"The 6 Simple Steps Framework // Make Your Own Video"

这样嘛，这个镜头这样子就 OK 了的。Good. So, right. Oh, hi. Well, recently we see a lot of people start using video to improve their business, especially those who are in financial or in property agents and even business coach or fitness coaches as well. So the result is after they use video to promote the business or their brand, and they have become more confident and become more successful as well. And alright, I even see some of them like become a celebrity YouTuber in their respective field. But what are we going to share with you today is about a framework. That framework is what we are using as well, about how do we make your own video in a way that is so much easier, faster and even better as well. Here are the 6 steps which I'm going to share with you today. Well, I see one of the common challenge is about making video is not so much about the technical part of it. It's actually what you need to know what exactly you want to make the video in the very first place. Okay, can I share with you guys? What's the purpose and objective of this video that you're making? Who is the audience? And what do you want them to do at the end of the video? So I think I see the guys are actually having difficulties about how to make this video, right? Okay, are you open for suggestion? Okay, all right. My suggestion is, why not you go and define what is the purpose and what is the objective of this video, and then what's next will become so much easier. Okay? All right, so that's the first step, all right? Defining your purpose and your objective, because that would make your step 2 so much easier. Okay, you see, a lot of us, we always think about what do we want to show, what other content we should put in. So if you have the purpose and objective, put it in. Your step 2, structure your content. You can actually follow it accordingly. Okay, so you know what are the relevant information that you should put in, and including the actionable information as well in order to achieve that objective. Okay, so that is step number 2. Well, usually you see, step number 1 and step number 2, people often skip it because it's really hard, because it kills you a lot of brain cells. You need to do a lot of thinking, but trust me, take it with you. Alright, after you've done it well, and then what is next in your video production, it will become so much easier.
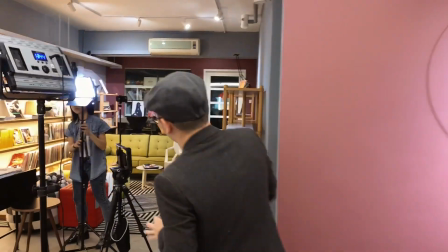2:16 Okay, so step number 3, well, yes, it's about setting your framing. Okay, now you can start to put your camera or your phone camera on a tripod. Make sure you put it on a sturdy tripod.
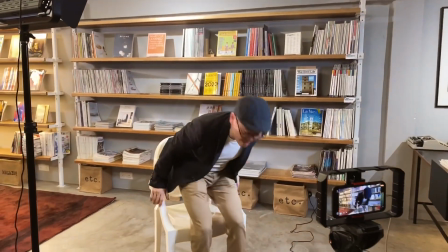2:28 And next, let's go in and see how the framing is. Okay, all right. In doing framing, all right, there are only a few things that we need to share with you guys.
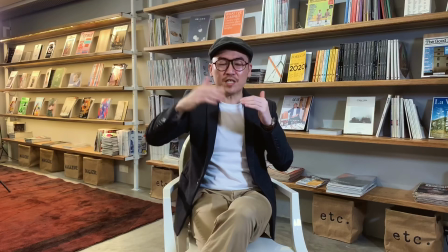2:35 Number 1 is about headroom. Okay, so this is a good headroom so that the framing, it looks pleasant.
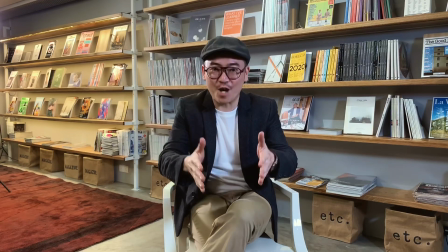2:41 And then number 2, we talk about composition. What you are seeing now, this is actually we call a center framing composition,
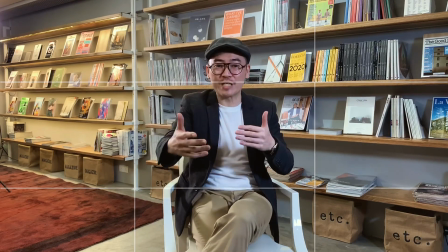2:49 whereby you really want your audience to give you a full concentration, focus on you.
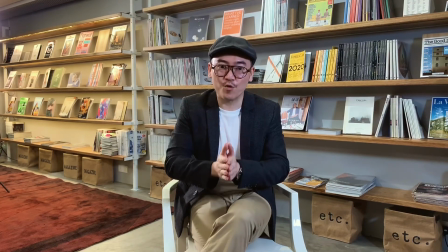2:55 Okay, this is how you're going to do it. Okay, there's another way we can do it. We call a 1/3 framing or 1/3 composition.
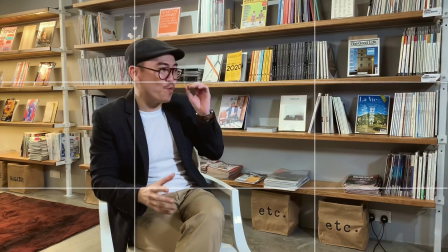3:02 Okay, this is really useful. Okay, number 1, it actually give yourself like a look room.
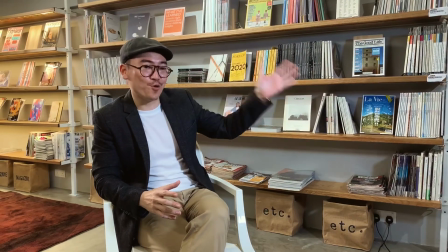3:07 Another thing, leaving this space blank here, we can even put like notes, or you can put captions or supporting information here to support your content.
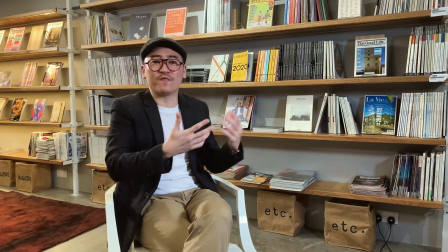3:15 Okay, personally, well, I like either one of it. Depends what is the purpose and the objective of your video.
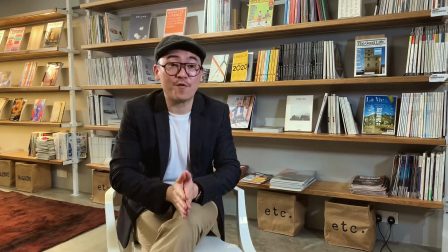3:22 Okay, so, and one last thing, of course, about setting the framing is also about distance.
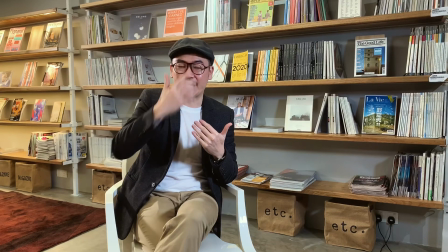3:26 Okay, this is a good distance whereby I can connect and engage with the audience at the right distance.
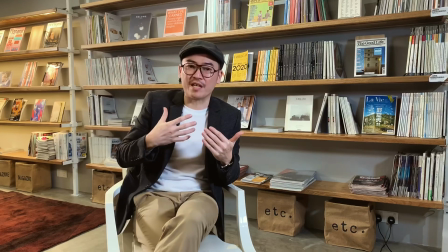3:33 If I'm too far, definitely you won't feel me. Well, of course, I do not want to be too close to the camera.
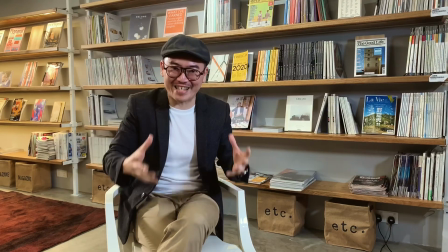3:38 It just doesn't look nice, and then your face and pair up the whole screen.
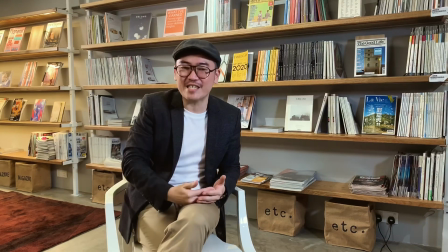3:44 No, that is no. Alright, so keep it at this distance. So this is what we call setting the framing right.
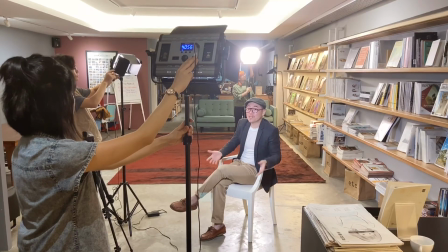3:50 Well, step number 4 is about setting your light and your audio right.
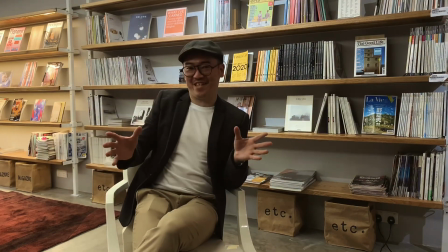3:56 Okay, alright, you see, even without the light, okay, by the way, I'm actually using a phone to capture this one,
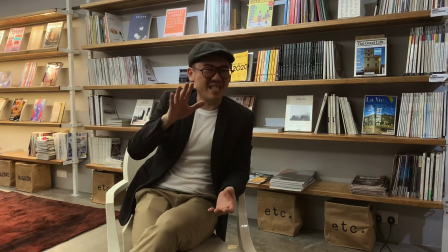4:02 and the quality, I would say it's decent, but of course, if we have proper light setup,
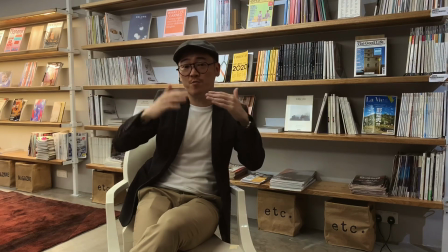4:07 the whole quality will increase by a lot.